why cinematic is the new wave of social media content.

Hey, my name is Ken and I teach small creators easy and efficient methods to create unique cinematic content.
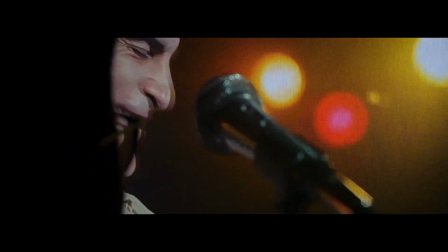Today I'll be sharing the art of cinematography and why cinematic videos are the new wave of social media content.
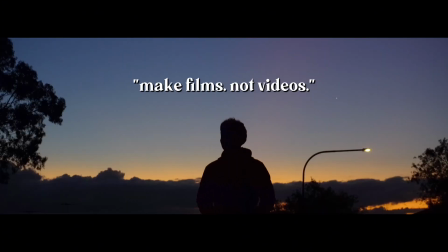First of all, I like to set my mindset and say, make films, not videos. You want to film yourself through a cinematic lens.
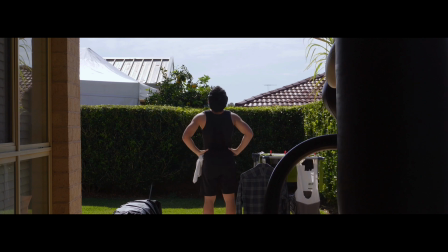Most of us are solo creators, so when we film ourselves, we want to do it in a cinematic lens. This will literally make you stand out from your competitors in the exact same niche that you were in. And trust me on this, people will call you underrated very, very quickly, and that happened to me a lot. The thing about cinematic content, right?
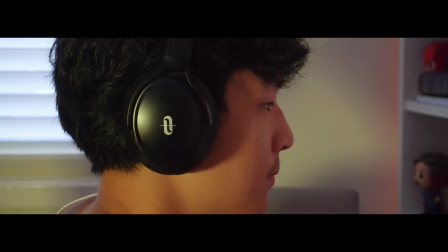It has endless creative potential, which pretty much means you can develop your own unique content style of filming, editing, and everything else.
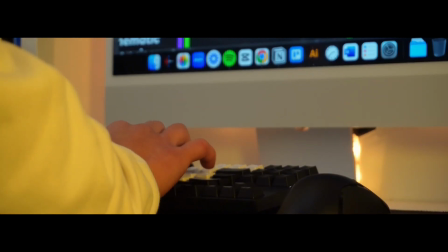Because it's like directing, producing, filming, editing your own films. So a good tip is to watch movies. Watch a lot of movies and recreate the shots that you like. Watch movies that are realistic and that you can pick out a shot and it's easy to recreate, even at home. Another good tip is to also consume a lot of cinematography content from other creators for inspiration.
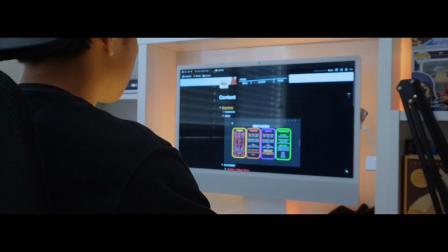And this is pretty much how you build the foundation of your personal brand with this wow factor, the cinematic style. Now let's get into the 3 basic shots that you're always going to need as a cinematic creator. First of all is the long shot.
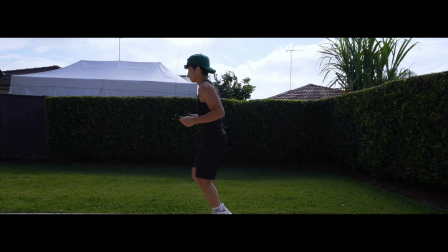This pretty much captures your entire body and your surroundings. But we do long shots just to show the environment around us.
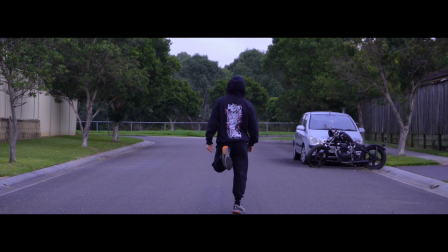It's also effective to start off your video or your story with a long shot. With long shots, you have endless potential to do plenty of activities and movements.
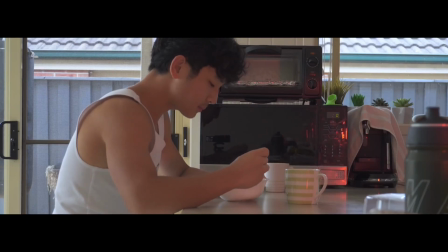For example, exercising or working out. Next up, we have the medium shot. This pretty much captures half of your body. It's usually your upper body, but you can also do lower body. No one likes to do that anyways. And this shot captures any smaller actions or movements.
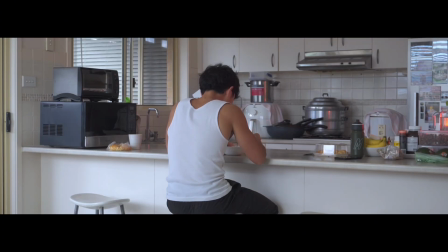For example, working on a computer, eating breakfast, reading a book, or even just having a conversation with someone.
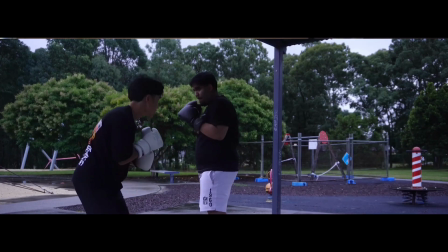If you're someone who's filming, a lot of dialogue between 2 people, then medium shots are the go-to.
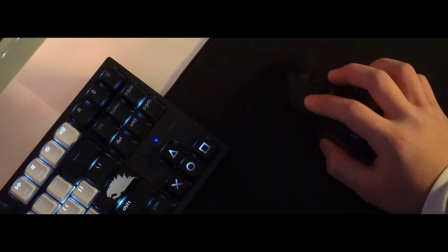Next up, we have the close-up shot. This pretty much captures any specific body part, like an arm, a hand, or typically your face.
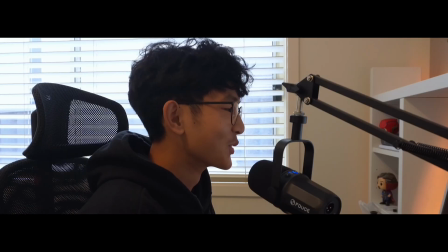It's most effective when you film your face because that's where you express your emotions and that's where the audience can feel and empathize with it.
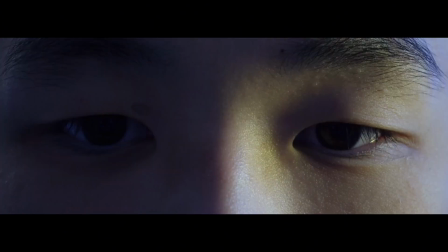Now with close-up shots, you're gonna have to act a little bit, especially with your eyes and your mouth and your facial expressions.
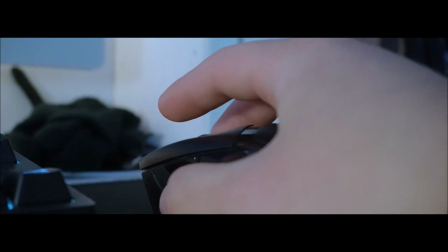I'm gonna give you guys a bonus shot here. It's called an extreme close-up. This is pretty much very similar to the close-up, but just a lot more zoomed in.
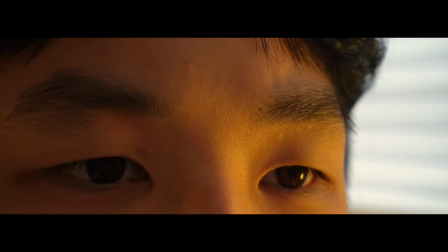So it captures the really small details of any subject, any face, any object, tools, even your eyes. Now here's the thing, you're gonna have to mix all of these 4 shots together. We do this to make a visual story.
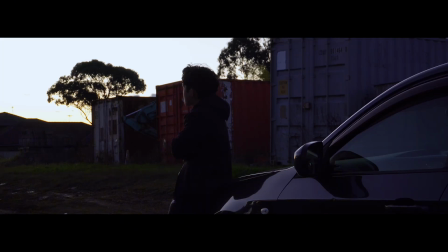Visual storytelling is to pretty much set the mood or the tone or the theme of your entire piece of content.
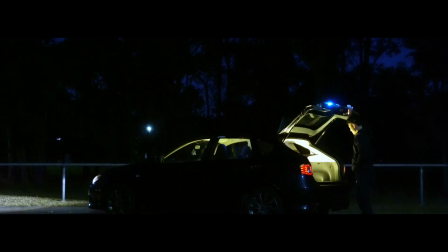So you want to mix these shots together for different scenes and different chapters of your video. For example, one subject, let's say this is the subject, my speaker. Imagine if you mixed 4 different shots of just this one speaker. That right there is called a story. Now, if you mix multiple different subjects together and blend in all of the shots that you learned today, that becomes more than a story. That becomes a film. Now, those are the fundamentals of cinematic storytelling. But in terms of the post-production, when you edit your videos, it's pretty simple. All you need to do is put every single clip together. But the hard part is to set the pacing of your video.
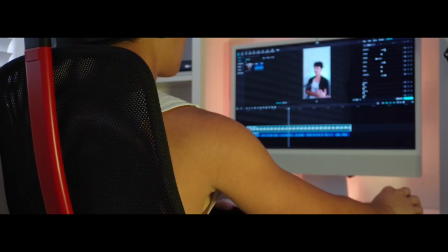Now, you don't need any fancy transitions, just use the basic cut that you see in every other film.
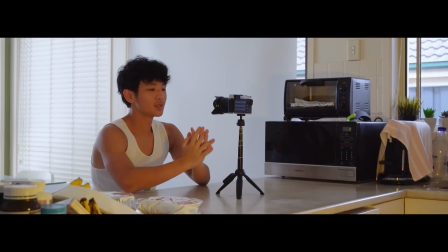Personally, I'm not a fan of using fancy transitions, especially if you want to get that cinematic vibe, then make it like a film.
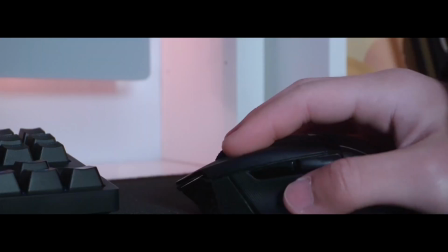But at the end of the day, it's your choice. If you like those transitions, especially the free ones on CapCut, go ahead.
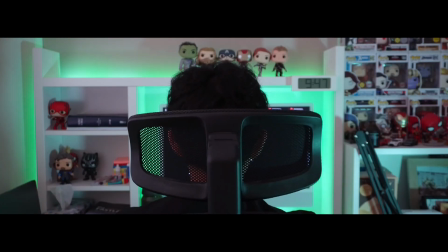But in terms of pacing, you need to set the duration of each shot in order to make your story slow, fast, or steady. Here's the important part. You need to stick with that pace. You don't want to start off really, really fast and slow down with the rest of your video. If you want to start fast, you're promising that the rest of the video is in the same pace. And this is where we get into viewer retention,
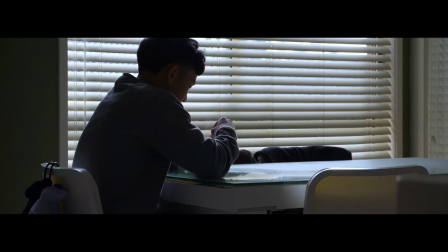and it's a bit complicated, but the gist of it is keep the same pace throughout your entire piece of content.
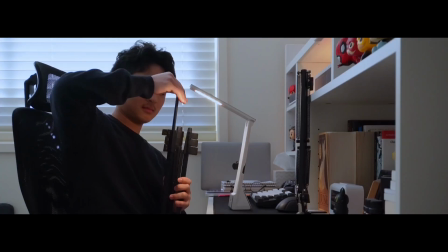Now, if you want to master the art of cinematography, but you don't have any fancy gear and equipment,
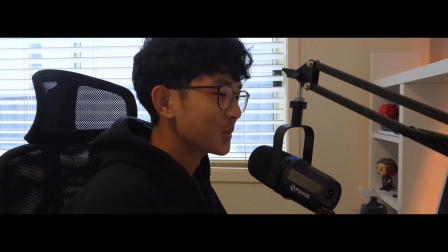then you can click the link below to join me inside my creator community where we can help you do just that. I'll see you next time.